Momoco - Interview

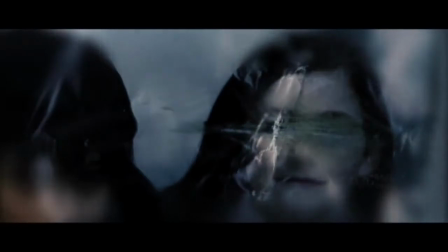Momoco is a design and live-action studio, founded by Mickey Kato and Nick Benz.
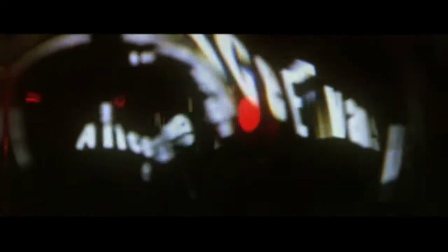They got their start at Imaginary Forces in U&Co before setting up their own studio in London in '99.
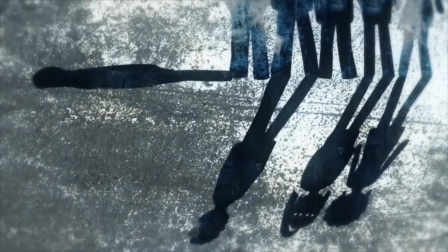2010 was a very busy year for Momoco. Their main title for the British TV show Misfits was nominated for a BAFTA.
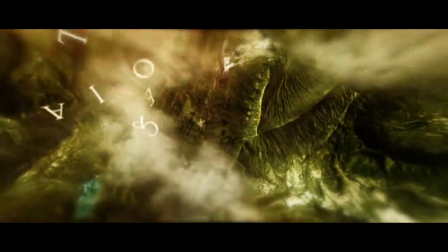In addition, Momoco wrote, produced, and directed the ambitious short science fiction film Coppelia.
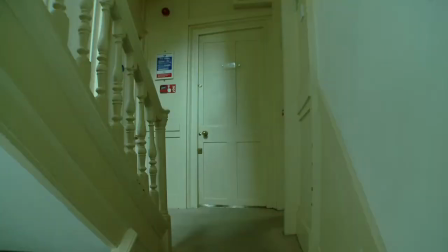We visited Momoco on an unusually hot late summer afternoon in their small studio in the heart of London's Soho. We've remained small, so we can just have more control over the projects. So if we expand too large, we'd encompass just too many overheads. Of course, we'd like to make money to make living, but first priority is to be creative. We just like to take a project from the beginning, the stages,
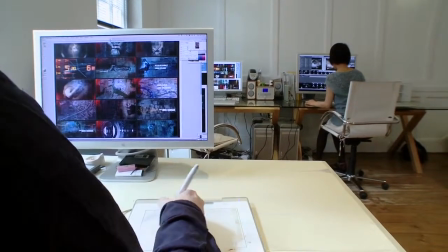the storyboarding through to the animation, and just keep it within ourselves and really put our stamp on it.
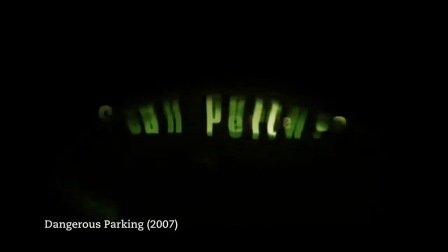How does it feel turning away?
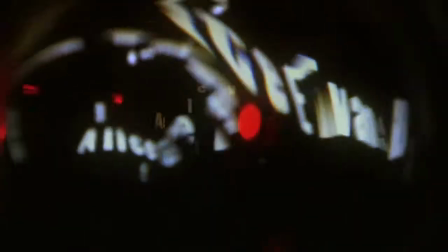And how does it feel facing another day?
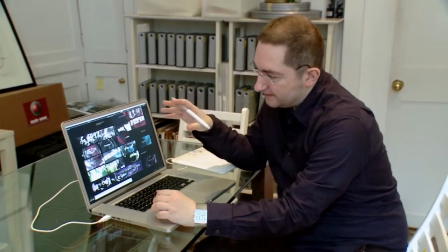These are my boards for dangerous parking, and the type is essentially a character throughout the thing,
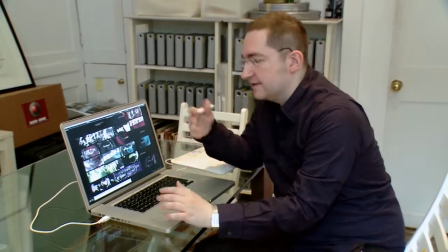and it's representing the director of the film, who's the central character as well, who is an alcoholic and his life's falling apart, and he's just communicating that through the fracturing and the distorting of the type,
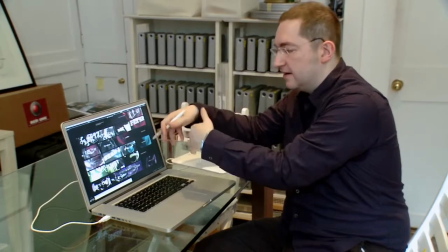and it resolves at moments of calmness, and it's all done through glass.
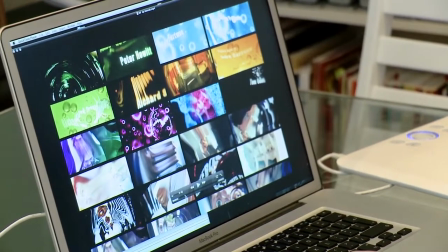And we took shots of the film and also shot them through bottles.
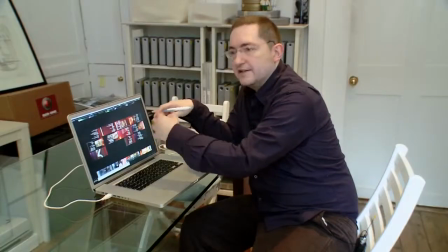It's a concept for the end title, the end roller.
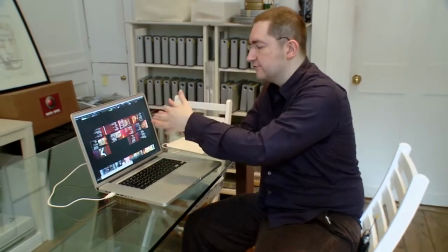So as the type goes through, it just gets steadily more drunk, and the film gets more distorted.
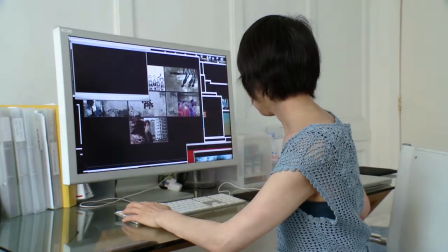When you start designing, there are millions of ways to go. Nick and I work in very different. He's very productive, he's quick, he comes up with ideas, and he starts drawing with computers.
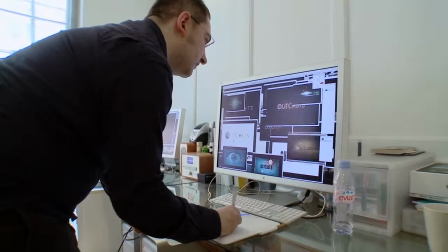I'm just very enthusiastic about each project, but we've never won a job on quantity.
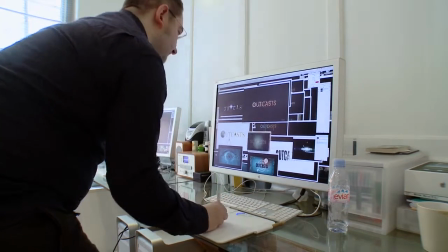It's just about that single idea. And I find usually it's better just to focus on a single concept and just really do an elaborate, pure direction for that.
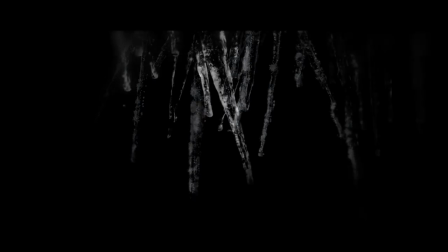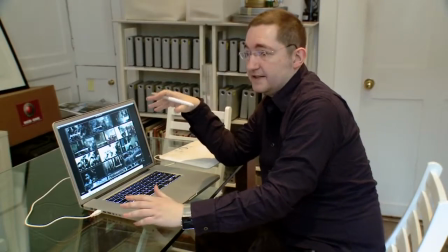Here are some of our storyboards, and this is just the most exciting phase and stage of any project for us.
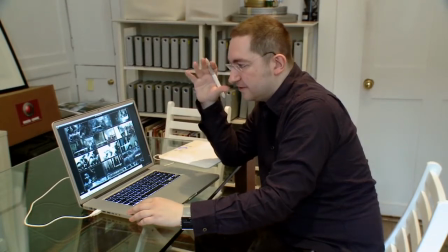It's just the purest stage where we just
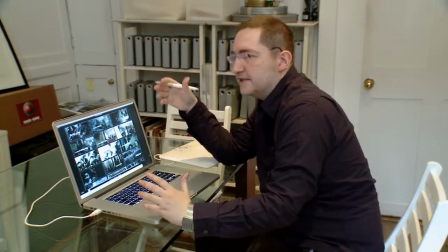conceptualize, and after that, when we go into production, it's really just executing the selected idea.
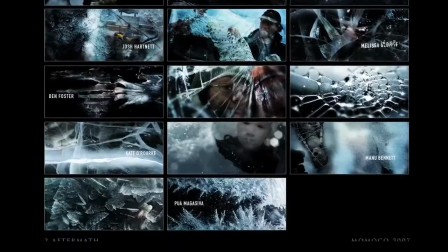The way I go about it is I watch a section of the film, if I'm given that, or read the script,
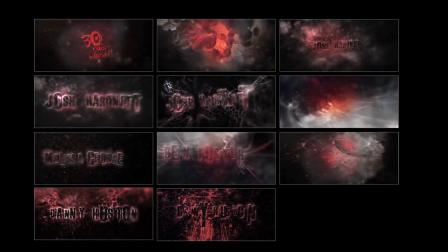and spend a week just thinking about it, and then over a couple of nights,
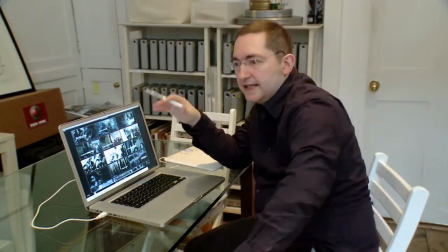just really intensely paint up lots of boards.
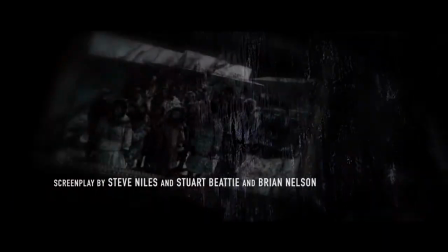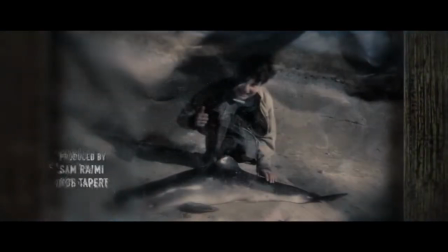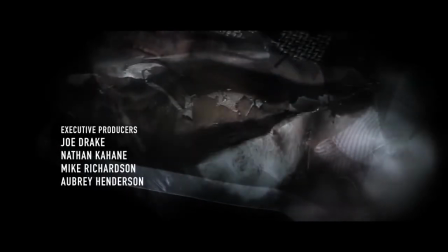Some of these eerie elements are just things like food, and when they're shot really closely,
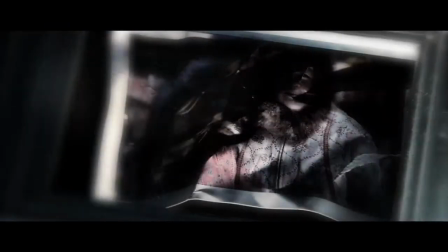they can become sort of bodies that are decaying, and just really disturbing stuff like that.